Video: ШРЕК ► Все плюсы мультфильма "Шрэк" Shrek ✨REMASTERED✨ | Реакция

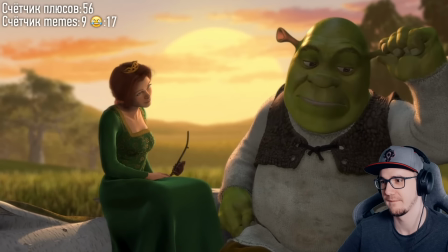Нет, нет, нет, еще рано. Снова поцелуи не происходят из-за конкретной причины. Шрек еще не знает, что Фиона понимает его как никто другой.
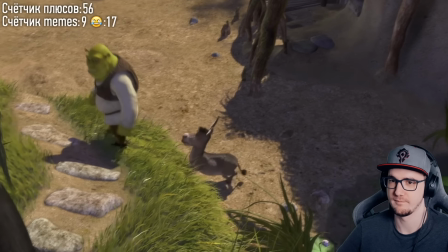Эта точка завершится при примирении с ослом, но это позже.
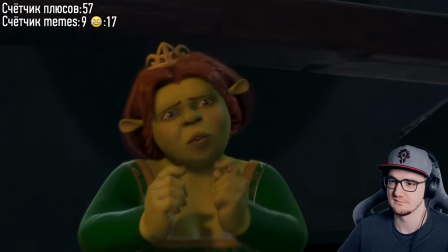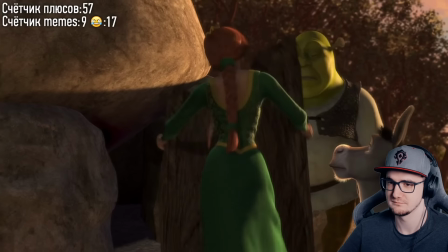Сюжетный поворот. Это объясняет все выходки принцессы, на это нам не раз намекали.
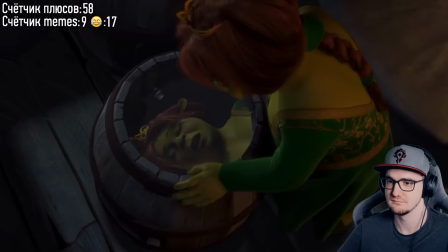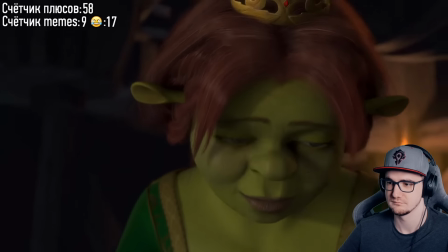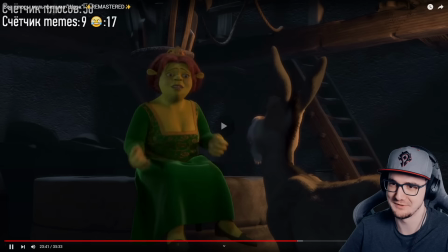Ну и круто, что типа истинный вид на самом деле оказался вот ему вот этот. Гениальный сюжет.
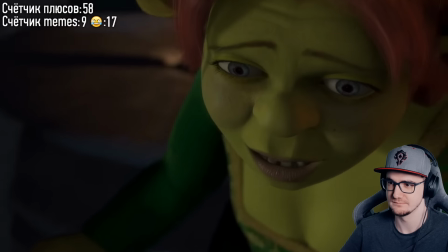Конкретные правила проклятия создают превосходный итог.
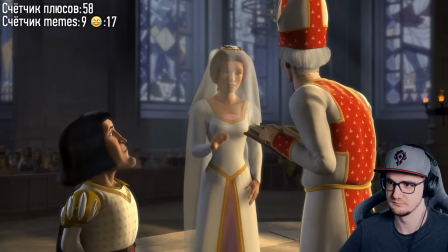Фьёна должна поцеловать Фаркуада за конкретный промежуток времени в конкретное время дня, а пока прятаться в ночное время.
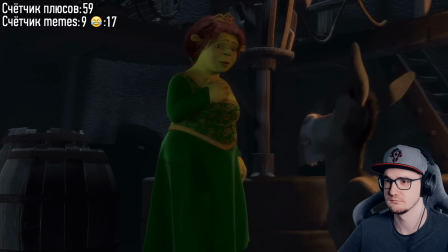Зачем ждать? Поженимся сегодня.
Фьёна вновь произносит двусмысленное признаменование.
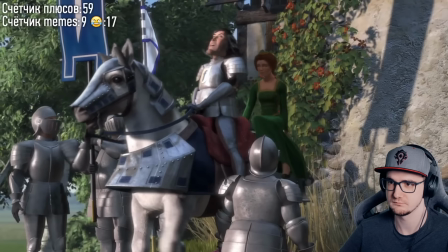Меня должен спасти из башни мой суженый.
Она считает, что это только грядет, но это уже произошло.
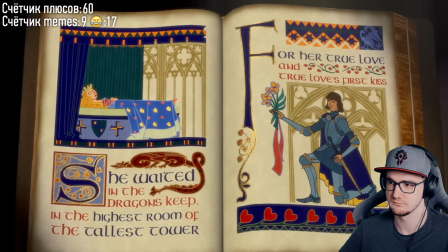Причём всё это мы знаем с самого начала мультфильма. Эти же правила знает Шрек.
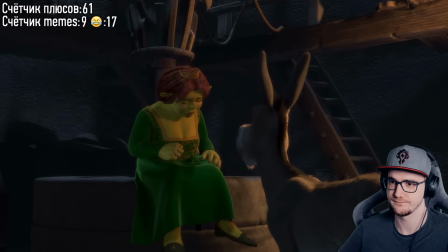И во всех этих словах скрываются глубокие переживания многих зрителей, о которых я упомяну к финалу.
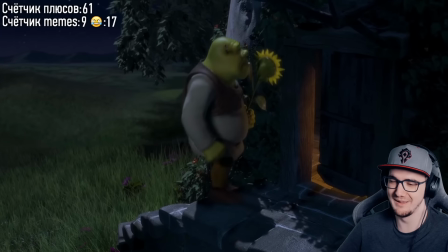Ты, Шрек, пожалуй, вы споётесь. Пожалуй, вы споётесь. Можно ли полюбить столь ужасного монстра?
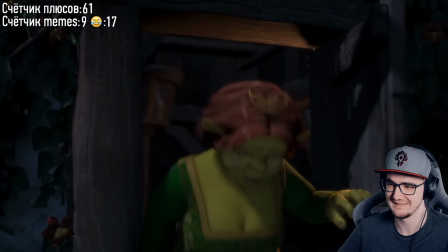Принцессы и уродственницы и нести мать.
Момент с послушиванием неповерной информации это проверка.
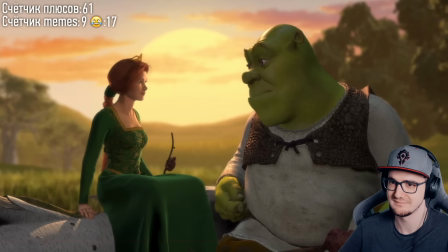Проверка чувств Шрека и Фионы.
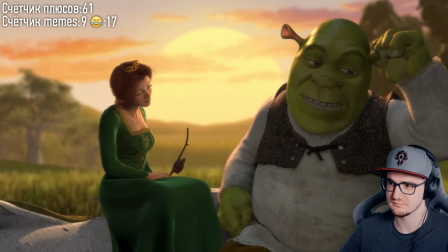Да, это все глупое недопонимание, но когда стоит острый вопрос, любят ли Шрек и Фиона друг друга, нужно конкретное испытание, чтобы зритель в этом убедился.
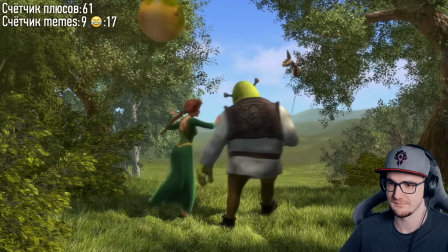Вот этой романтичной прогулки под веселую песню недостаточно, чтобы убедить нас в истинной любви, а последующие события стопроцентно завершат стих из проклятия.
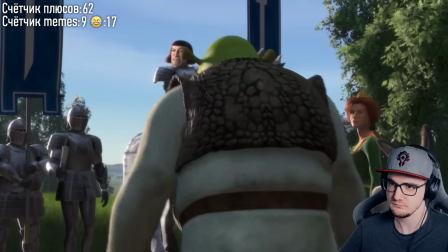Все в порядке? Да, в полном. Дарственное на болото, беженцы изгнаны.
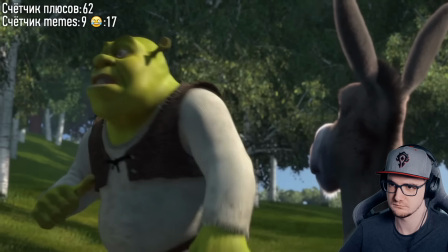Предупреждал, я живу один.
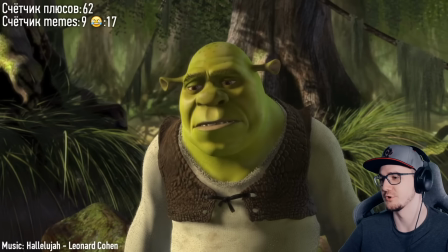Ой, тоже песня классная.
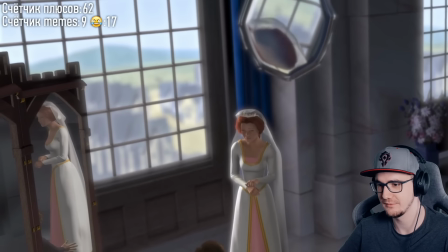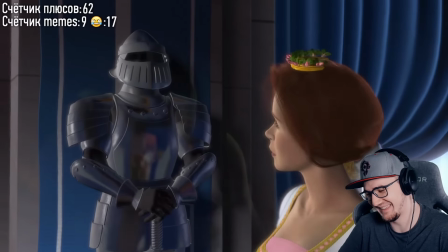шикарная песня тоже как они утопили потом не
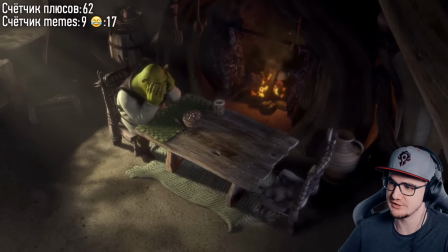шикарному фильме ну шрек 1 2 отличный мультик Эта сцена сильна очень эффектным сценарным делом.
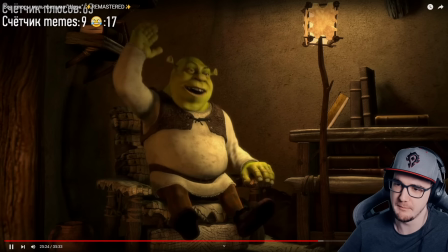Третий черт мне уже не так нравится, вот первый, второй, просто бимба-бумба. Нужно сделать так, чтобы в конце истории достигнутая цель героя уже не имела смысла.
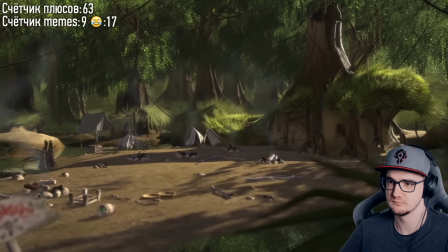Шрек получил, что хотел, нечисть покинула его болото, наконец-то комфорт. Но он не чувствует ни капли радости.
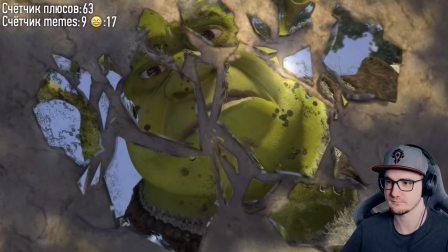Внутренний мир Шрека разбит, что и показано разбитым зеркалом, которое мы увидели еще в самом начале.
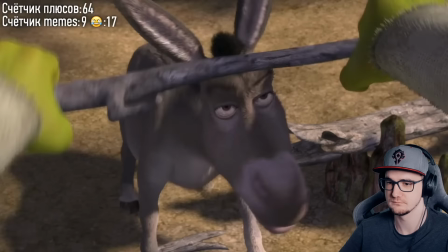Осел! Пошел вон! Нет, сам пошел! Это моя топь!
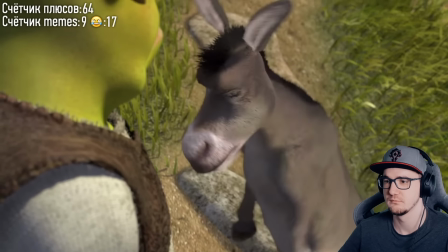Зачем я тебе? Просто это долг дружбы, прощать все обиды. Она назвала меня уродом.
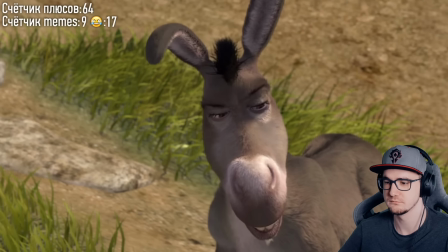Она говорила не про тебя, а про... Кое-кого. Да как о ком же она говорила?
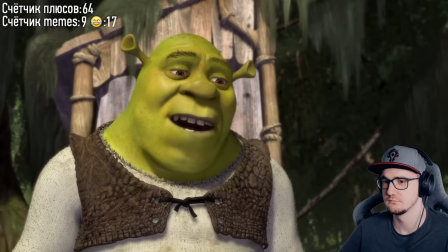Нет, нет, не прося, я не скажу. Ты простишь меня? Зачем спрашивать меня?
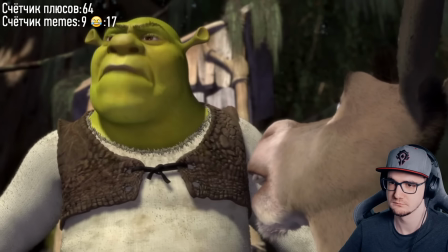Лучше спроси её. Они женятся. Мы уже не успеем.
Снова чётко выстроены и связующие.
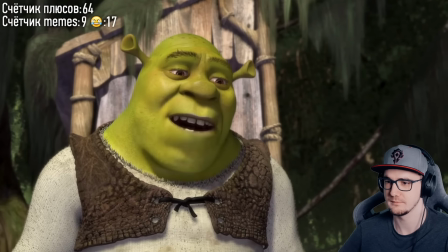Та неверная информация, которую услышал Шрек, стала поводом примирения со слом, а также причины помчаться к Фионе, узнать правду.
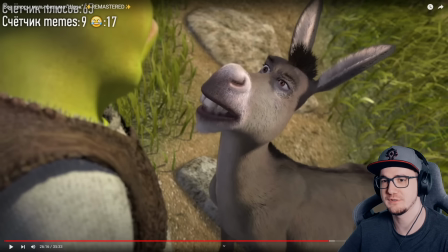Отлично, нет, ну на самом деле, то, как сейчас делает видосы Долбекина про всякие плюсы и минусы, намного стало, конечно, круче.
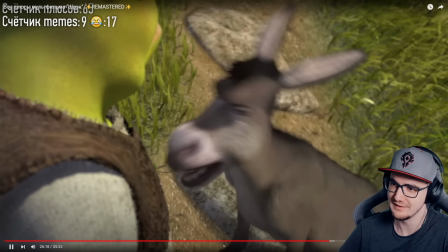Прям вообще крутой.
Добраться до дюлока до захода солнца.
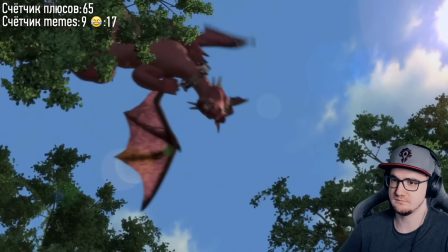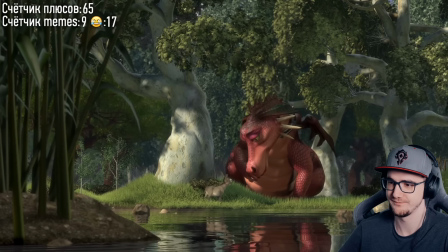Отношения Оса и Драконихи тоже часть сюжета, все детали важны.
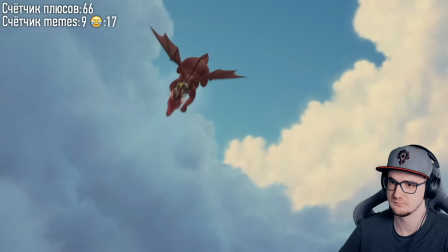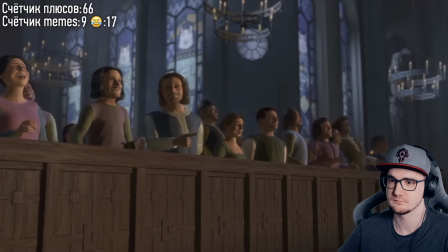Благоговейная тишина.
Людям велят, что и когда делать. Это, во-первых, Стёб над властными правителями и их скрытой диктатурой.
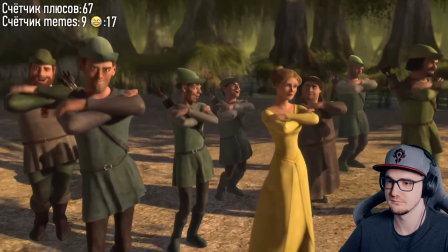Но, во-вторых, заготовленная причина для людей отречься от павшего монарха и полюбить Шрека.
Эй, Шрек, подожди, надо действовать по правилам.
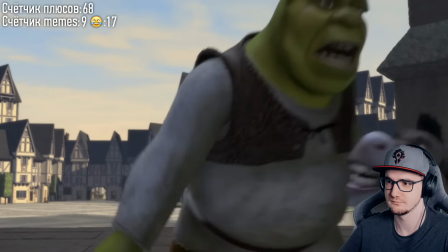Тут ты выглядишь, возражаю. Да некогда разводить церемонию. Я возражаю.
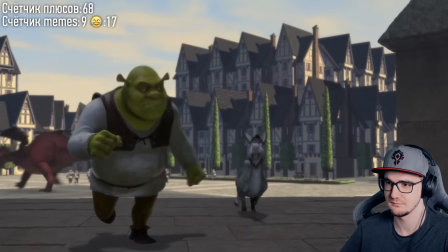Опять и снова поцелуй прерывается. Теперь уже просто по причине Стёбы на свадебном клише.
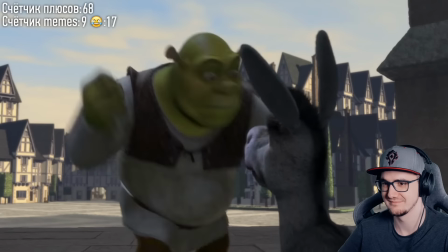Осел задержал Шрека, прямо сказав, забегая внутрь только на момент с возражением.